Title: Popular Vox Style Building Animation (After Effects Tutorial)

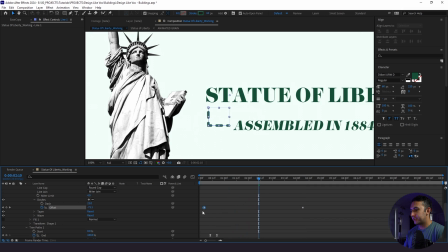That's a little fast for me, so I'm just going to stretch these keyframes out. Yeah, that looks good. And as you saw, we can increase the number of dashes that we have if we want. We can keep it shorter. It's really up to us on how we want to stylize this. All right, so this is looking great.
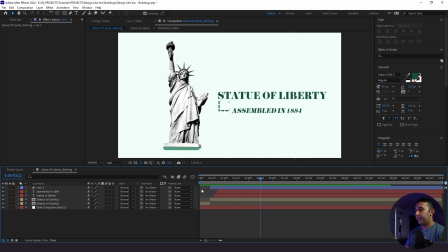And the next thing we're gonna do is go down to our middle section and do the same thing. So I like the pacing of having this up for like 2 seconds or so, then going to the next slide. So we're gonna go up here to the 2.5 second mark here. I like the way this is looking.
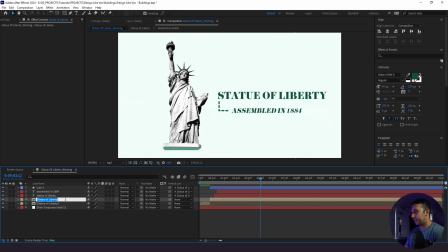Now what we're gonna do is actually parent everything to our Statue of Liberty, and we will just call this Statue Large, and we will call this Wide. And with that, I'm going to create some more position keyframes.
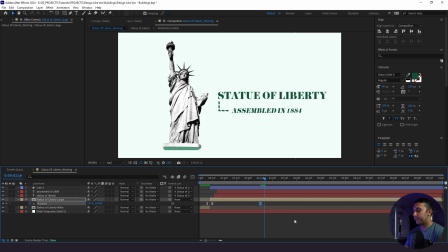So I'm gonna go here, I'm gonna go 4 keyframes, 1, 2, 3, 4, set another keyframe, and then go up another 8 keyframes. 4, 5, 6, 7, 8, awesome. Now what I'm gonna do is go down to here.
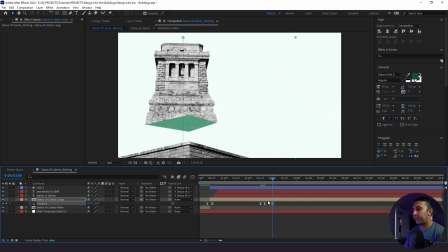And it's okay if we're showing our base a little bit. I like that. It's totally fine.
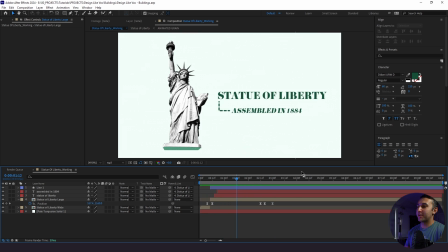Just how we bounced our actual statue animation at the start, we're gonna do the same thing with our transition from this first slate to our second slate, because we wanna stay consistent with the overall look, right? So rather than going straight down, I'm gonna actually do a little bit of a bounce like that.
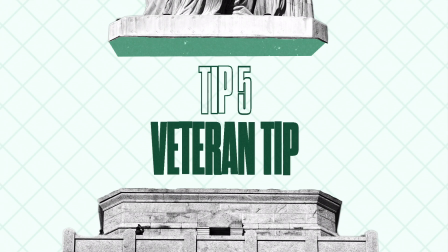We have our first slate down. Now we need to create text for our second slate, but rather than duplicating the entire workflow process, I'm gonna show you guys a simple shortcut that's just gonna save you some time.
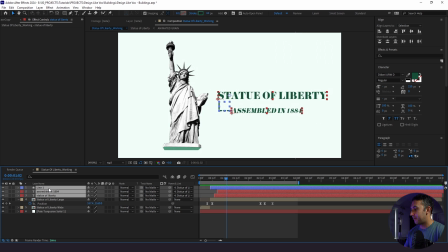So we'll go back up to our starting point here on our first slate. We're going to duplicate everything that we created, bring it up top, and we're going to take away the parenting.
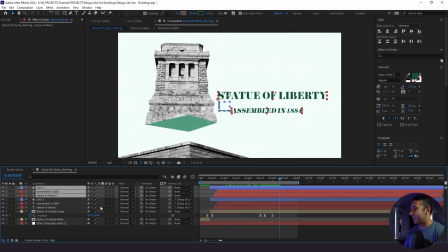So now when we go down to our second, that's where it's gonna be. And now we're going to parent this back to our Statue of Liberty. So now we're in here, and what I wanna do is bring these items out, and we're actually going to bring them out a little further.
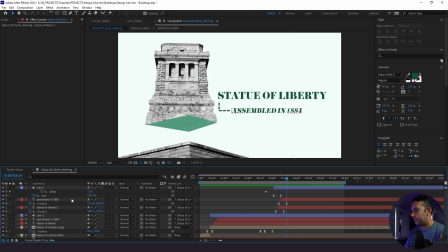So I'm just going to take this, sweet. So that was a fun little shortcut. We just made some micro adjustments. Now what we're going to do is actually change our text.
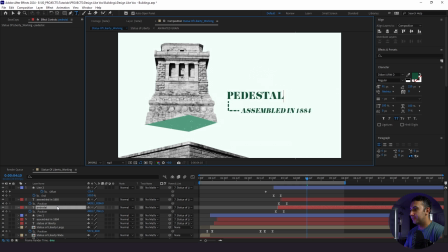So I'm going to change this to pedestal. Yes, I had to look up how to spell this. And then we are going to change our subtext to completed in 1886.
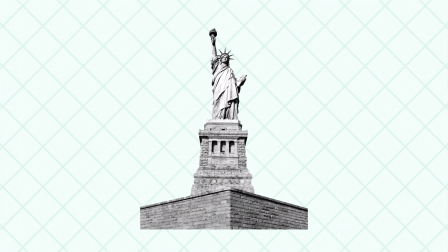Man, I love the way this looks, but now it's time to add some sauce. So let me show you how it's done. The first thing we're gonna do is create our grid.
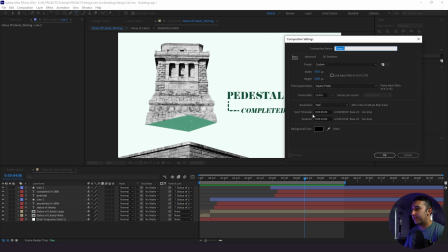So I'm going to go to new composition. We will just create a new grid here. I'm gonna add a solid layer.
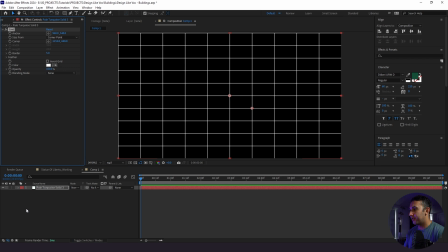It could be any color. We're going to add the grid effect. We're going to change corner point to width slider. Bring this up. Rotate this 45 degrees. There we go.
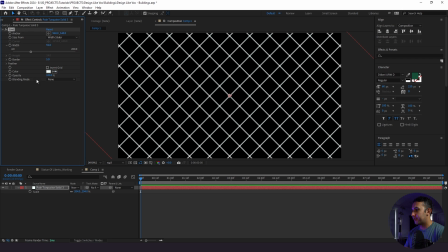It's looking good. Now I'm gonna change the color first to our pale turquoise solid, but then we're gonna change this to like a darker color since this is gonna be in the background. And we need to relabel this comp to grid. And we're gonna bring it on top of our turquoise solid background.
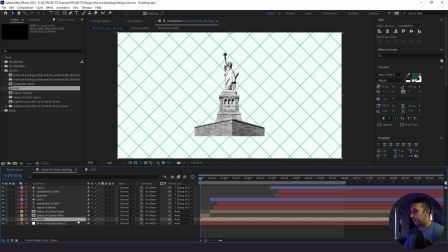And what we're gonna do is drop the opacity to, let's say, like 20. And we're going to add an expression, and I have it right here. I'm gonna hold down Alt, click, and then paste in this expression here. It's posterize time 6, followed by this wiggle expression. And what that's gonna do is add just a little bit of jitter to the background that you see here.
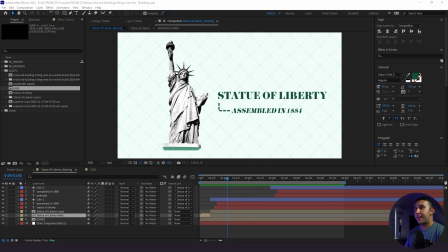It's that kind of Vox stop motion-y look. So now what we're gonna do is add actually a similar expression to our Statue of Liberty. So I'm gonna go here, Alt click to position. The only thing we're changing is the wiggle expression.
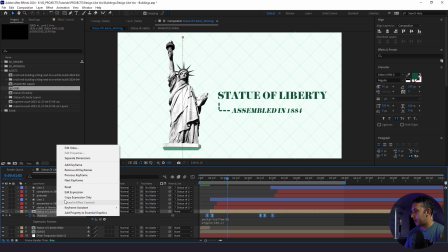It's gonna be slightly different. We're going to copy this expression, paste it into our wide shot too.
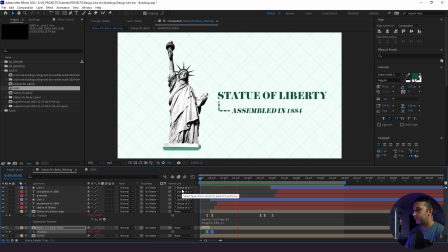So here's what we have. Just a little bit of shaking. All right, so the next thing we're gonna do is add some grain.
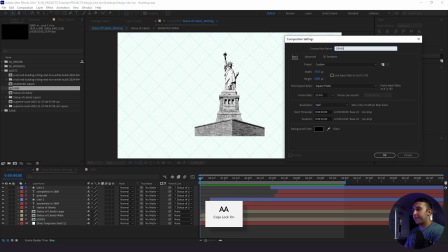So I'm gonna go to composition new, we will label this grain. We're going to create a new solid here.
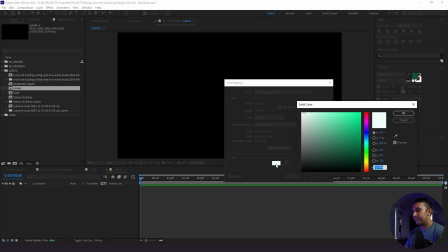We will change the color to 80, 80, 80.